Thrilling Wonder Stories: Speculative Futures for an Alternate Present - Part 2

so a decision we took with the director
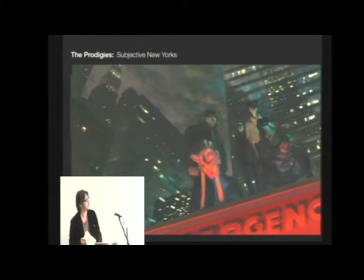472s
is to play down the sci-fi element because it was an interesting idea that I got from a Polanski movie Repulsion where a girl gets crazy and the crazier she gets he changes her apartment every time with every stage of her madness you never realize
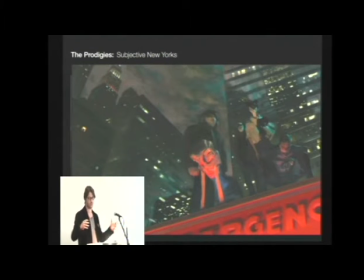491s
this, it's just that her perceptions are modified in a three dimensional way Well, as I said, what if in this film here, that's what I proposed, the architecture doesn't change. Nothing much changes. It's a pretty realistic New York, but only the rendering style changes.
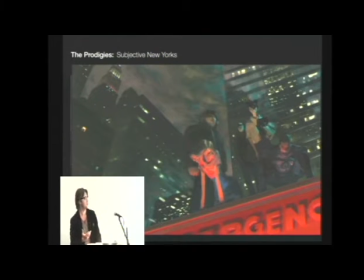507s
Before we get to architecture, I just want to talk about perception, and that's something that's very important, how a drawing or a painting or a three-dimensional object is represented.
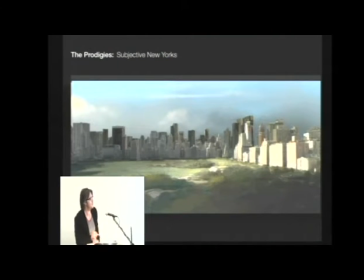519s
We started with the idea, let's do it painterly style. So this is sort of some of the first concept art, and what you'll see today is not images from the movies or the video games, but always from the pre-productions, because that's very exciting moments of when you draw out everything and there's no technical restraints.
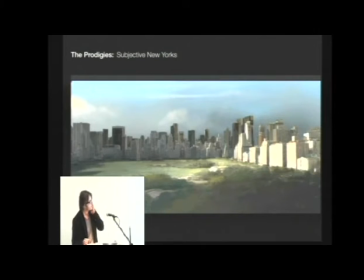537s
So The Prodigies takes place in New York. There's certain style of lighting that needed to be established because we decided not to change the buildings and not to use a Gotham city like New York, not a fantastical New York, but you have just two tools to make it fantastical, three, let's say, rendering and light.
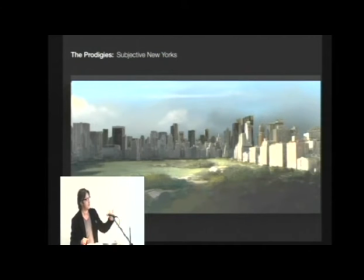557s
Well, they have two tools. And with every emotion and with every character, we will change the rendering of the same object a little bit.
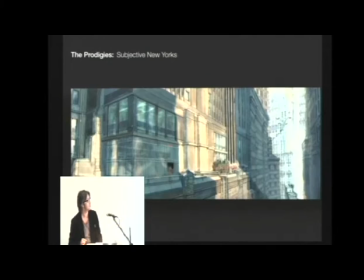565s
And this is in production. It will come out next year, and we'll see the result. So this is a much more monumental image of New York.
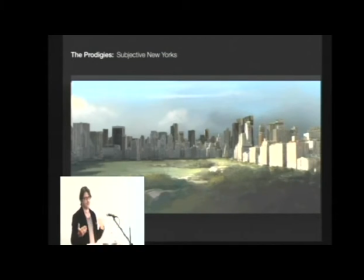573s
This one is much more painterly. Well, these are tools of communicating something about the subject that we very rarely use in film. Film focuses mostly on explosion action film and blockbusters, on fires and action, but we never change the language and the tonality of the language.
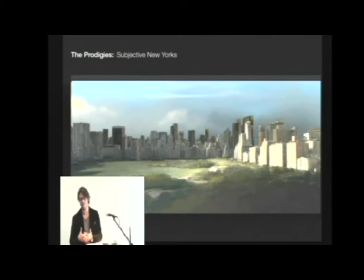592s
How do we talk about the subject matter? Well, imagine you're a cop or you're in your 40s or you're a kid or a teenager, you see the world differently.
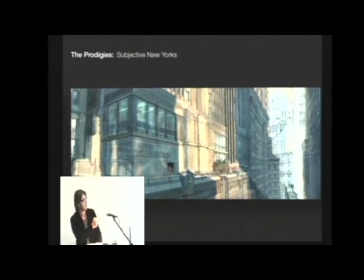599s
So this is sort of the concept of the prodigies where there's a different render style, harsher, more monumental style and softer painterly style.
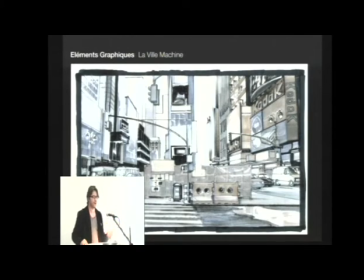610s
What if in a film, according to the character perceptions, the image changes? The subject matter in this case doesn't matter. It could be the same cube, the same building, the same car, no matter what. This is the first drawing of the film because I wanted the artists who were going to create this non-existing
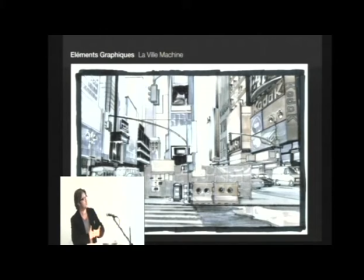626s
New York to bring out the trashy aspect of New York. Because very often in science fiction, it's the monumental goddamn city. So we took a decision never to show the upper floors of the building. And New York actually is full of junk, as you've probably seen. There's always scaffoldings and constructions and signage.
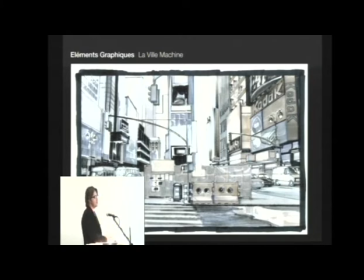645s
And everything is being rebuilt constantly. So that's a good theme right there to talk about a subjective perception of the same city. Because New York's been filmed so many times. It's been painted. It's been lived differently. So in this film, The Prodigies, we're going to just be really specific of what we show and not what it looks like.
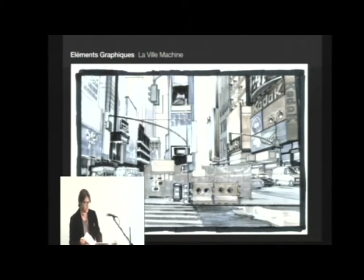665s
Another idea about New York is how about if we create a New York that never shows any of the monuments. Because very often what you see in science fiction, you see the Chrysler Building, the Eiffel Tower.
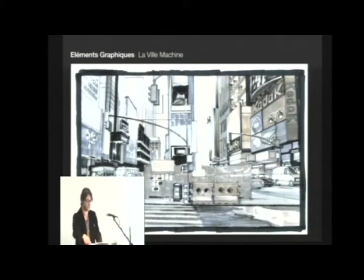678s
Well, this was a decision here to make sort of a copy of New York. that there's not a single street that's correct geographically, not a single building, but just the rhythms and the themes are there.
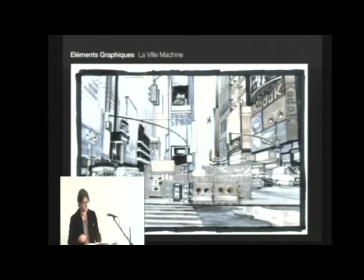690s
This is an interesting approach, I think, to how to represent a city when you don't give any exact clue, because that's what cities are like very often.
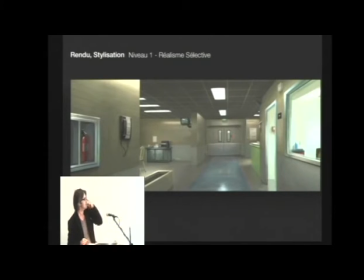698s
This was one of the first drawings also to establish the rendering style. This is sort of a painterly style in the sense that anything that's smaller than five centimeters we don't show. Things are pretty loose. It's also not very aesthetic, because in animation you have the genre.